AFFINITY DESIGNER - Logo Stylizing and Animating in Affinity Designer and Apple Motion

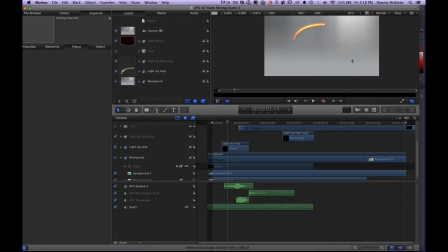[10:09]
So a lot of the things that we're doing in other applications,
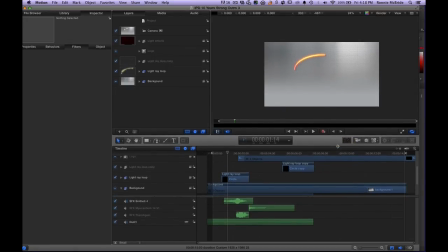[10:12]
there are some consistencies about how people work in these type of environments. so a lot of the shortcuts you'll find are very similar okay so I brought in I imported
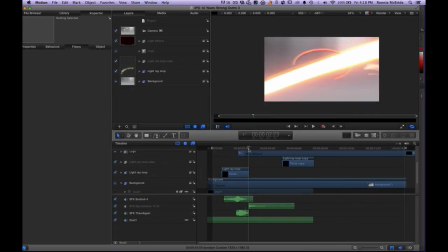[10:23]
my my two layers right and then I started applying effects to them and adding other elements like um you know these light ray ray loops that are coming in here at this point you can see right here and here
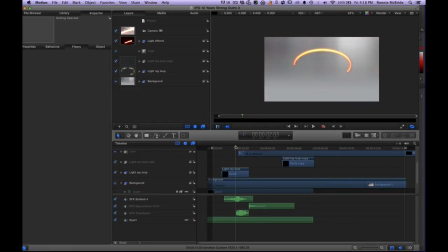[10:38]
and what I wanted to do was um originally I didn't have this line drawn in you didn't see that um of course during the process i uh before i started animating i'm sorry i should have said this before but before i started animating i sent off a storyboard to
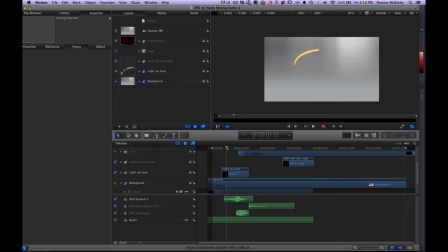[10:54]
the client kind of explaining what my vision was for it and they didn't quite get it you know uh just from looking at it and looking at the words that you know that i supplied with it so uh i got on a call with them the next day and we sat down and i explained it to
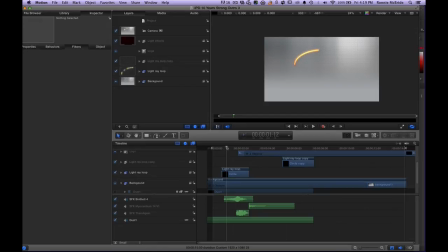[11:09]
them and they said oh okay i i get it i understand great go ahead with it so i went with it i put out my first version they took a look at it they liked it but they were like uh they had little comments little comments like you know i wish there was a little bit more
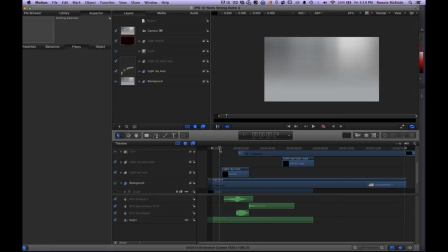[11:24]
anticipation um in the animation before it started so um what i did actually the first time around was i had these dust particles actually that i put in here and what i did is you know the you know they lightly kind of fade in and they float in
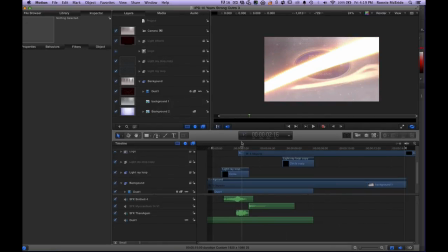[11:39]
and then when it gets to a certain point they kind of shake vigorously and then this came in but it just didn't make sense to them you know they looked at it and they felt like it was bubbles rather than dust particles so that got knocked out then I came
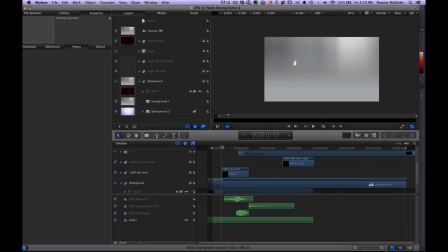[11:54]
in and I um I added this this thing where it was kind of like this laser cutting into the metal and kind of drawing in what will be our logo okay which comes in with this big flash it all adds to the intensity uh of the whole piece and then um
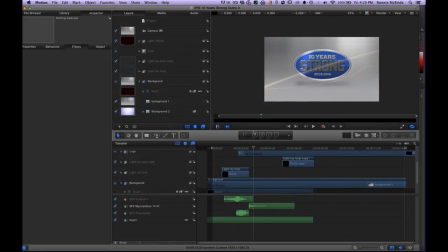[12:12]
then i did a little bit of a uh a light going across the logo just kind of highlighting the text and bringing the focus back to this and then again in close i did the little light ray going around the perimeter of the logo itself disappearing
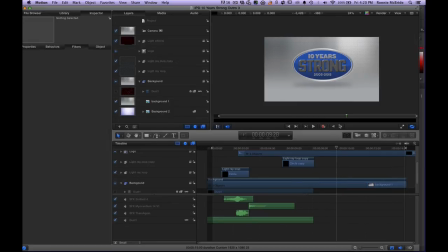[12:29]
and then that way it met my my 10 second requirement for the animation and then the last five seconds making it a total of 15 seconds I had it scale up slowly to this point and then the last five seconds it freezes
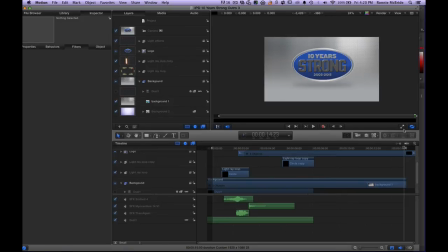[12:47]
and the reason why I did that was because the client's request was to be able to add social media links to it to add their website so they wanted a little space for that kind of stuff to go at the bottom okay so that's pretty much how the project went that's how I wanted to kind of deliver it to my client.
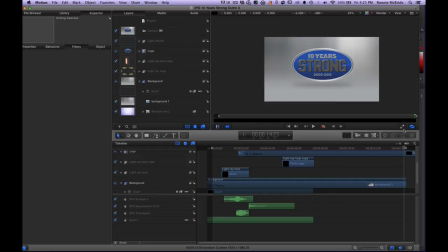[13:07]
And that's the process that I use. It's not always the same process every time I go through. I mean, to the extent of, yes, you know, giving a statement of work, getting them to sign off, layering out the milestones of, you know, getting approvals on the animation at various stages, like all that stuff.
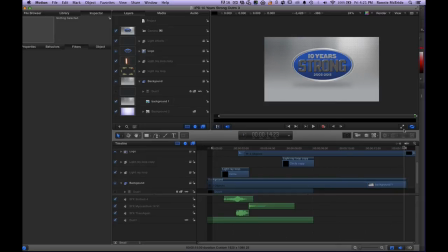[13:26]
Absolutely. But because it was seven days, I didn't spend a lot of time on the storyboard where I would usually draw those things out. I kind of actually just jumped right in. I had a clear vision of what I wanted for them.
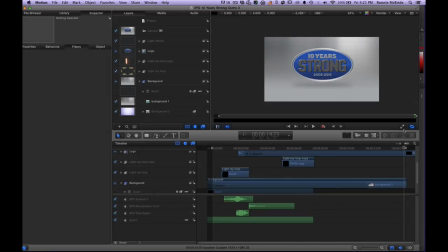[13:38]
It really was up to me. I knew anything that I did was going to be different from whatever they've done in the past. And so I just needed to have a full execution because also they were worried about the timeframe and getting it done for a show.
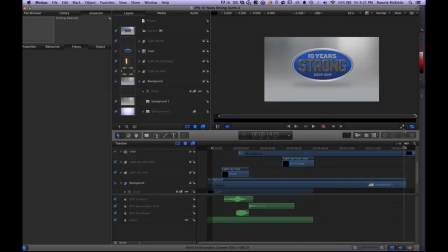[13:55]
They wanted to get it to the person who's editing their videos. They wanted to get it to them. And so they were really worried about it. So I couldn't spend too much time showing them like little sketches like I would spend on a bigger project. And you definitely want to do that on a bigger project.